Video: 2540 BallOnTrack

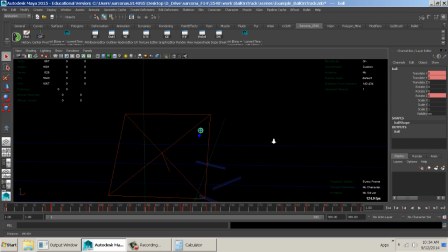So that's why I added this big HDR sphere. Also, it adds a nice little coloring to my lighting.
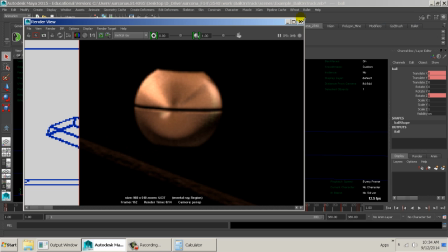You can see the lighting here without that sphere is just kind of boring. Alright, so that's it.
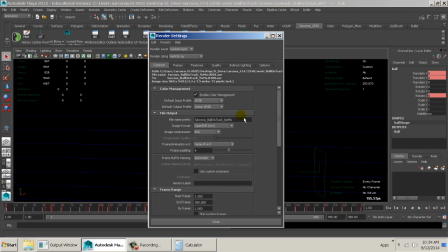Make sure you render out same thing as before. One is a no-mo blur, and one is a motion blur.
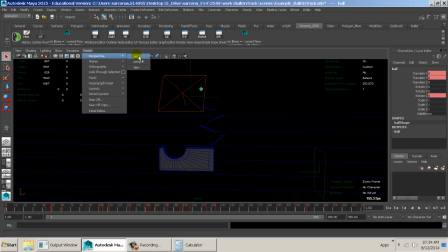Make sure you turn that on correctly. You'll notice the camera in this, if I go to a perspective view, the camera just follows the ball down.
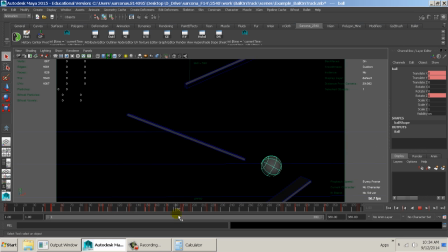That's all it's doing, just following it down. There's no crazy camera movements.
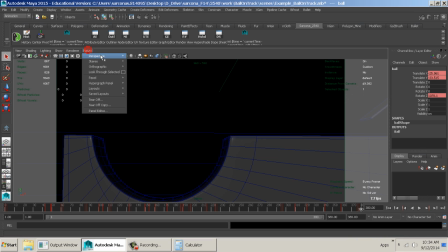It's wonderful. Here's an example of a bad camera movement.
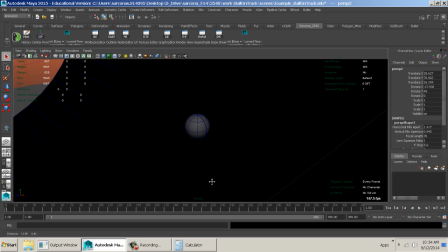And this is, I get these because people think that they're directors,
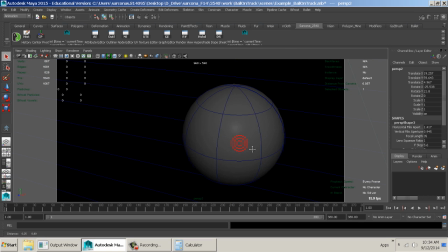and because it's 3D, we should do all these fancy things.
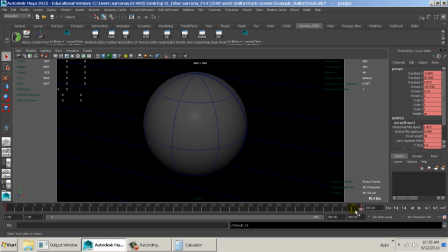I'm just going to go here, go there, and then just halfway in between and say, okay, there's the ball.
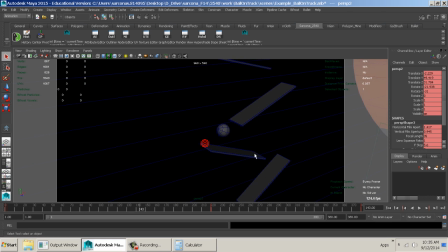And that way over here, oh, this would be a cool shot. Just getting it right off of that. Oops, I inside a key.
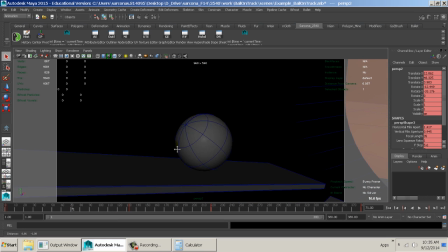See there, there's a cool shot there.
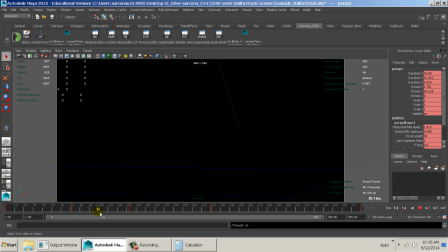Alright, now you have to make sure the ball's in there all the time, so then we get into this mess of adding extra keyframes.
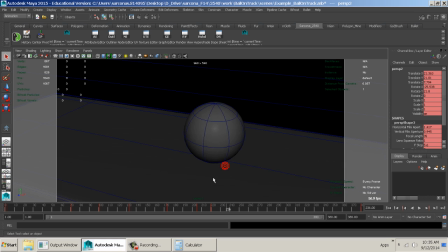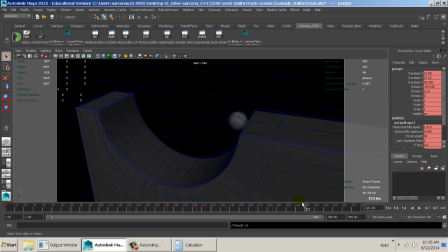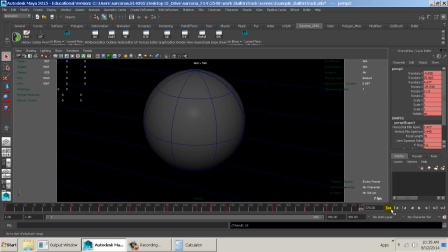There we go. So now let's watch that horrible camera.
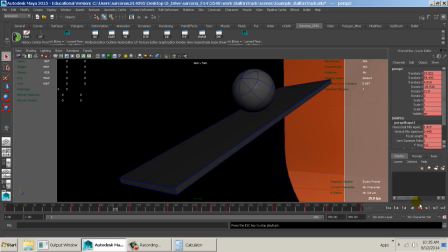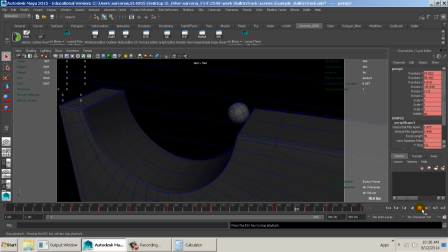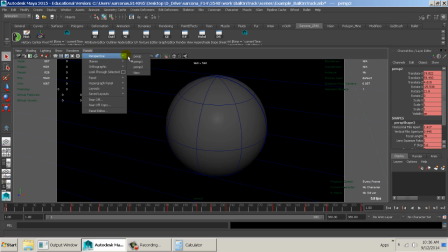Horrible. Alright. This is what the good camera should look like. Make a new camera, blue circle on.
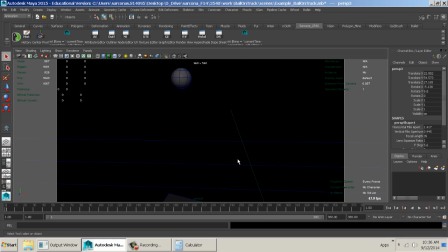I'm going to frame it at the beginning. Okay, and I don't want to just frame it like bam, zoom up on it. I want to have, where's the ball going? There we go. So now we have an idea the ball's going to hit here. So I set a key at the beginning. And then I go up to, let's say 160.
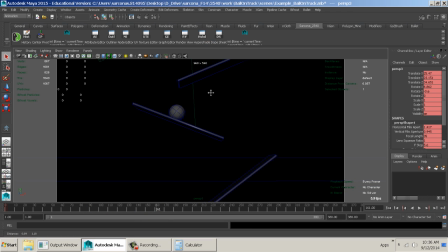I just move the camera down. I'll try to keep it pretty even with the ball. Set another key. Now I'm going to preview that and see how it looks. I want to see what the ball's doing on the side. Okay? So even at like 70,
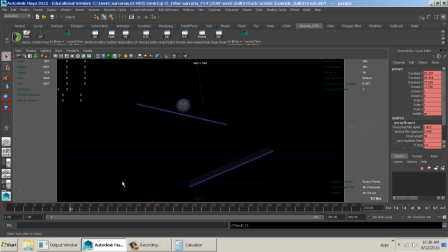I'm going to set another key here so I can see more flatly what that plane is doing, how the ball is rolling down that plane. That gives me a better idea all the way down. I know about 250. Oops. We're pretty close to that. Not there yet. 275.
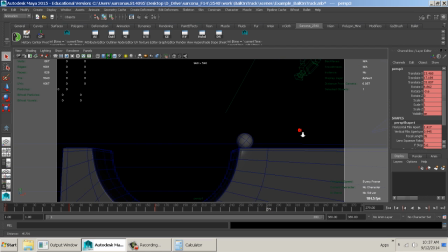Let's go 280. Okay. Then I'm just going to frame this up.
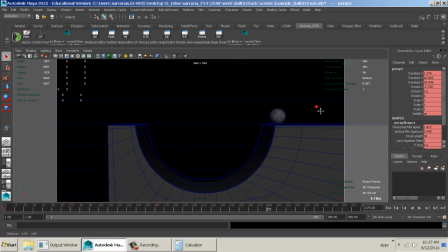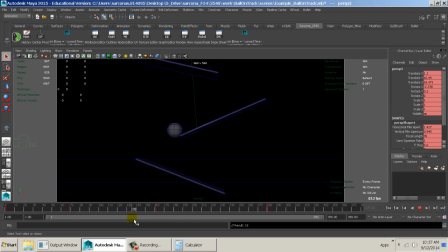And we're just watching it go down. You see, we're just following the ball. That's all we're doing.
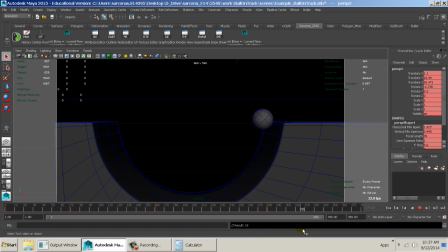We can see the ball making contact with the ground the whole time. That's what we want. Zoom out just a touch here. Let's see how that looks. I think I might just want to get rid of this keyframe.
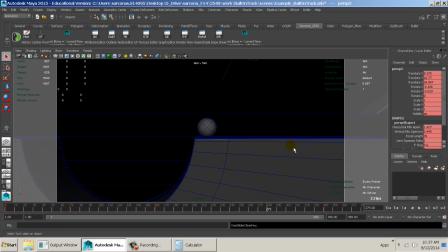delete.
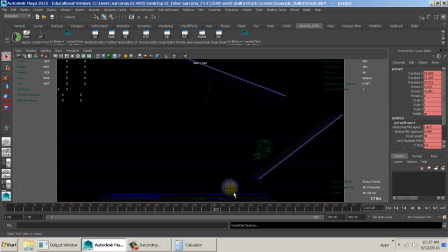Okay, I want to get down a little bit sooner, so I'm just going to scoot that.
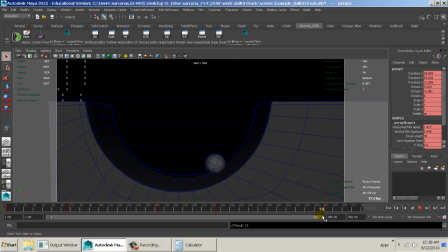The trick is when you're setting keyframes for cameras, you just let Maya do all the work.
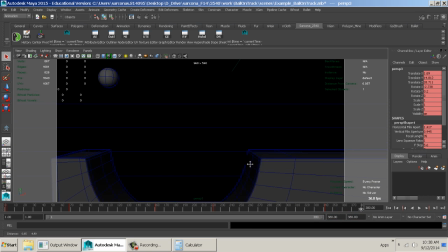There we go.